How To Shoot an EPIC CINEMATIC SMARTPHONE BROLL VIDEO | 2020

Yo, what's up everyone? A very good evening to you all. Rashid here. One of the top questions that I often get asked is how do I create cinematic videos? But in this video, I'm gonna be showing you how I do create my personal B-rolls.
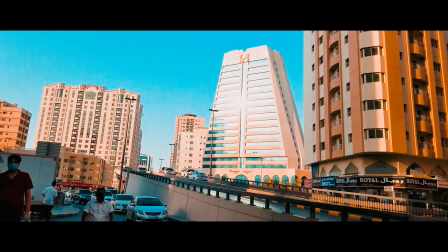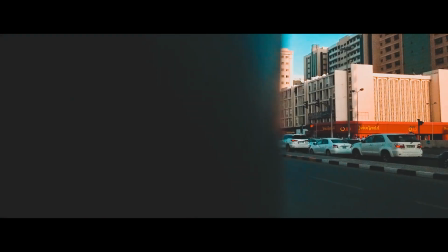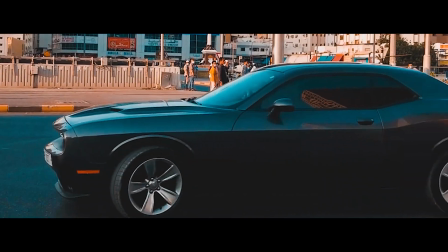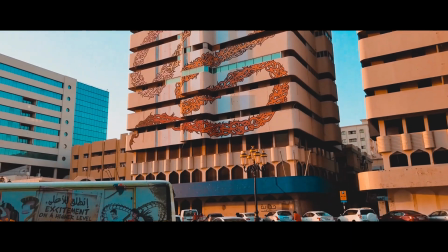So guys, this entire B-roll sequence that you have just seen was entirely shot on a smartphone, on one of the Samsung Galaxy smartphones. As long as you know the settings, as long as you know how to use it correctly, and of course going out and utilizing efficiently the surroundings. This shows you that you don't need to have a professional camera to start creating content.
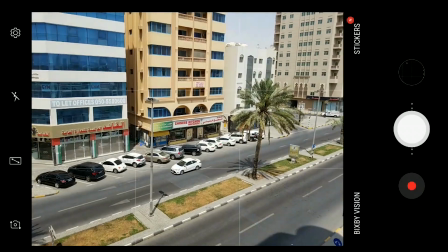Speaking about camera settings, I personally love shooting in Pro mode or manual mode.
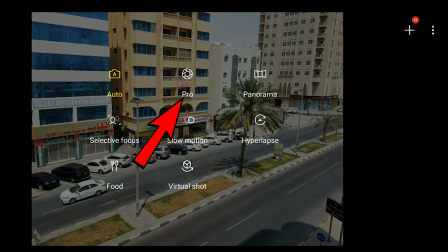This gives me the flexibility within the camera, shooting exactly that I want.
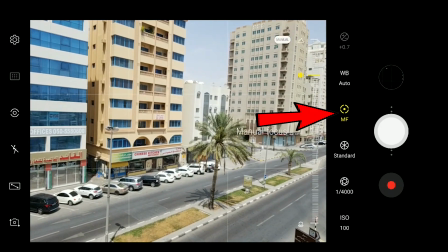For example, shooting in Pro mode and using the manual focus feature prevents unnecessary focus hunting, which is quite common while using the autofocus feature.
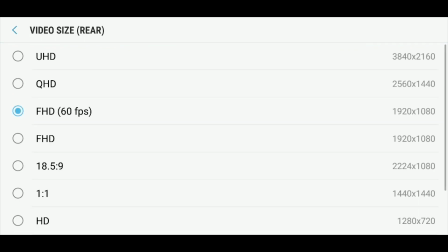Another tip about shooting within the smartphone camera is shooting at a higher frame rate.
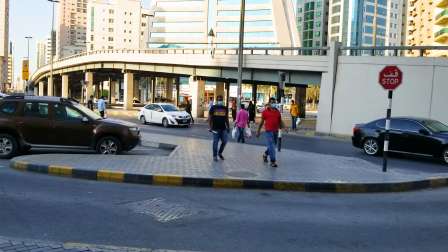60 frames per second, 120 frames per second or higher are really good if you're planning to have slow-mo within your cinematic videos.
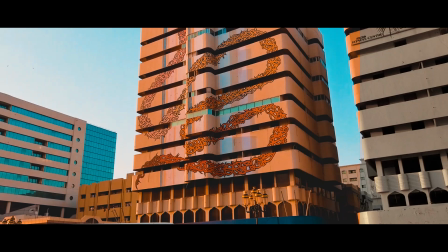And of course bringing it in post, or what you can refer to as editing, and slowing it to 24 frames per second, giving it that super cinematic dreamy look.
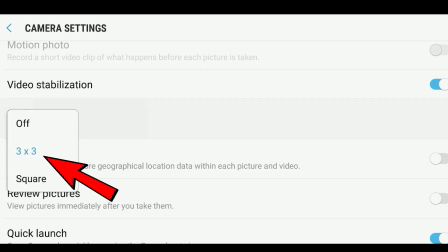I personally enable grid lines for reference regarding the rule of thirds.
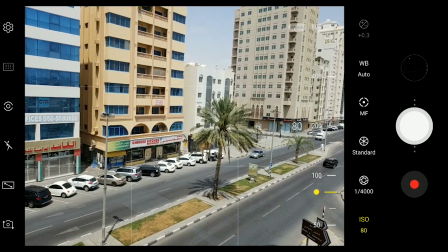The rule of thirds is a type of composition in which the frame is divided into thirds both horizontally and vertically,
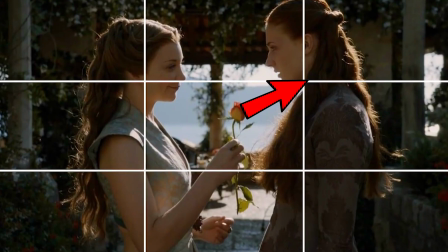creating reference points which act as guidelines while framing the image.
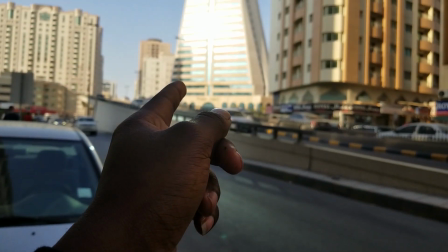This is our very first shot, and what we are going to do with it is very simple.
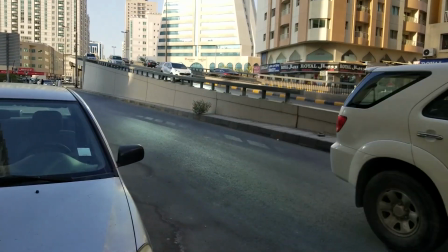We are going to move forward while tilting the camera up.
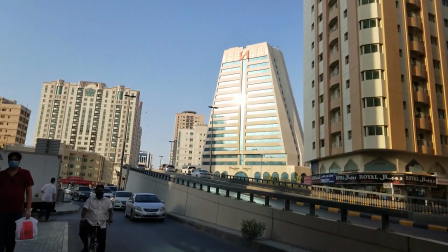We are going to move forward while tilting the camera using the gimbal up. So this is basically our second shot.
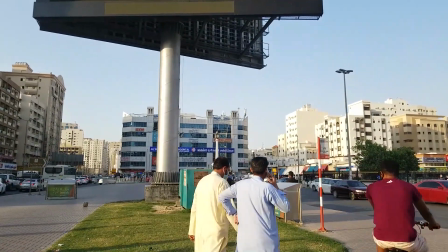It's a push forward gimbal shot. What I did was very simple with this shot.
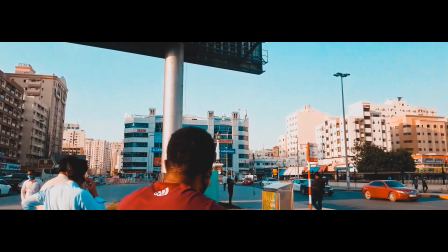I waited for people to pass in front of the camera so that when I bring it in post and I slow it down,
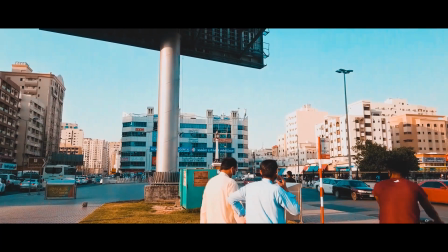it would look more cinematic because we have elements in front of the camera, we have people.
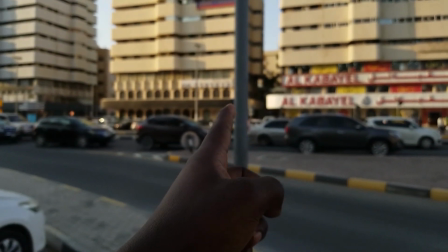If you closely look at our third shot, what I noticed is that there was a pole in front.
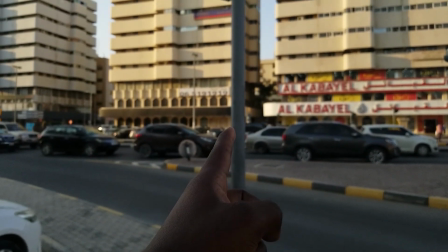So I used this pole and then wiped the camera from left to right,
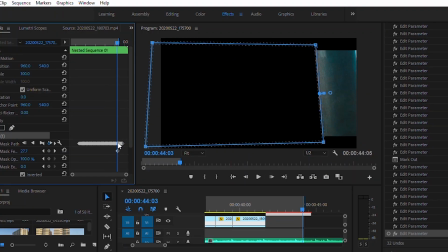of course making sure that the entire frame was blocked from left to right, giving me that option to mask it out in Premiere Pro.
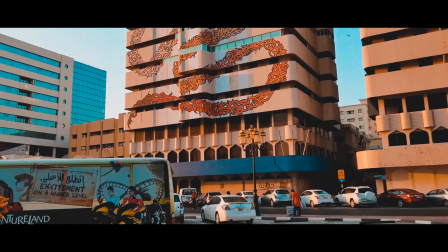The next shot was a shot where I was panning from up to down.
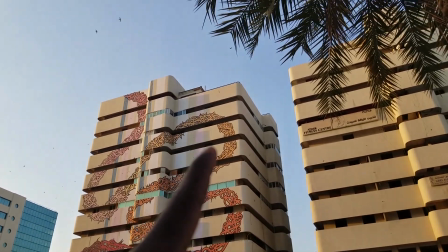Of course, just like how Peter McKinnon likes to pan through things, I noticed there was a palm tree, so I decided to pan from the tree leaves sloping down.
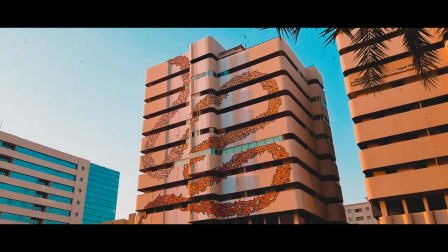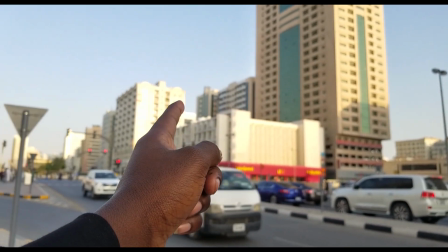So I had to move forward and go to the junction so that I could get a crispy junction cinematic shot, and luckily there was a Challenger Dodge.
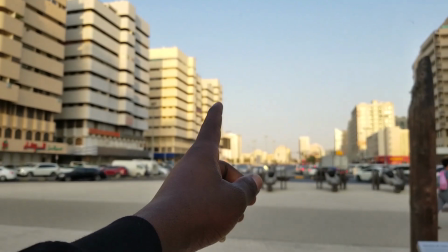Looking at our next shot, also the fourth shot, what I noticed that there was a pole just on the left side.
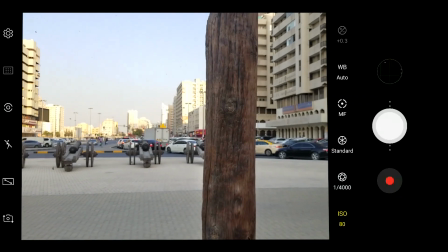So what I did, I went near the pole and then adjusted my camera settings to Pro mode and then used this pole as a transition.
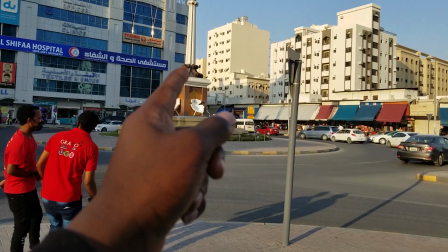So basically the next shot is a gimbal shot with a camera where I was tilting the camera up.
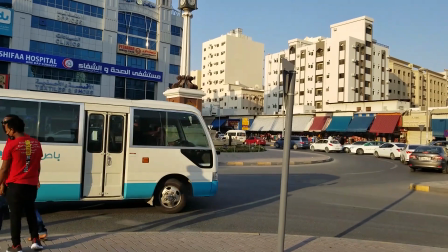You can notice that there is another pole in front here.
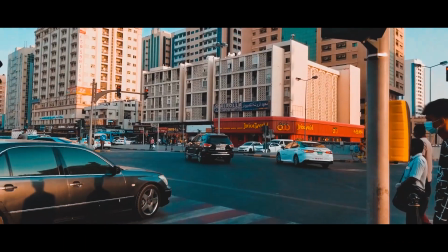The reason why I always want to shoot where there is an object in front is because it helps to put emphasis that there is emotion within the camera movements.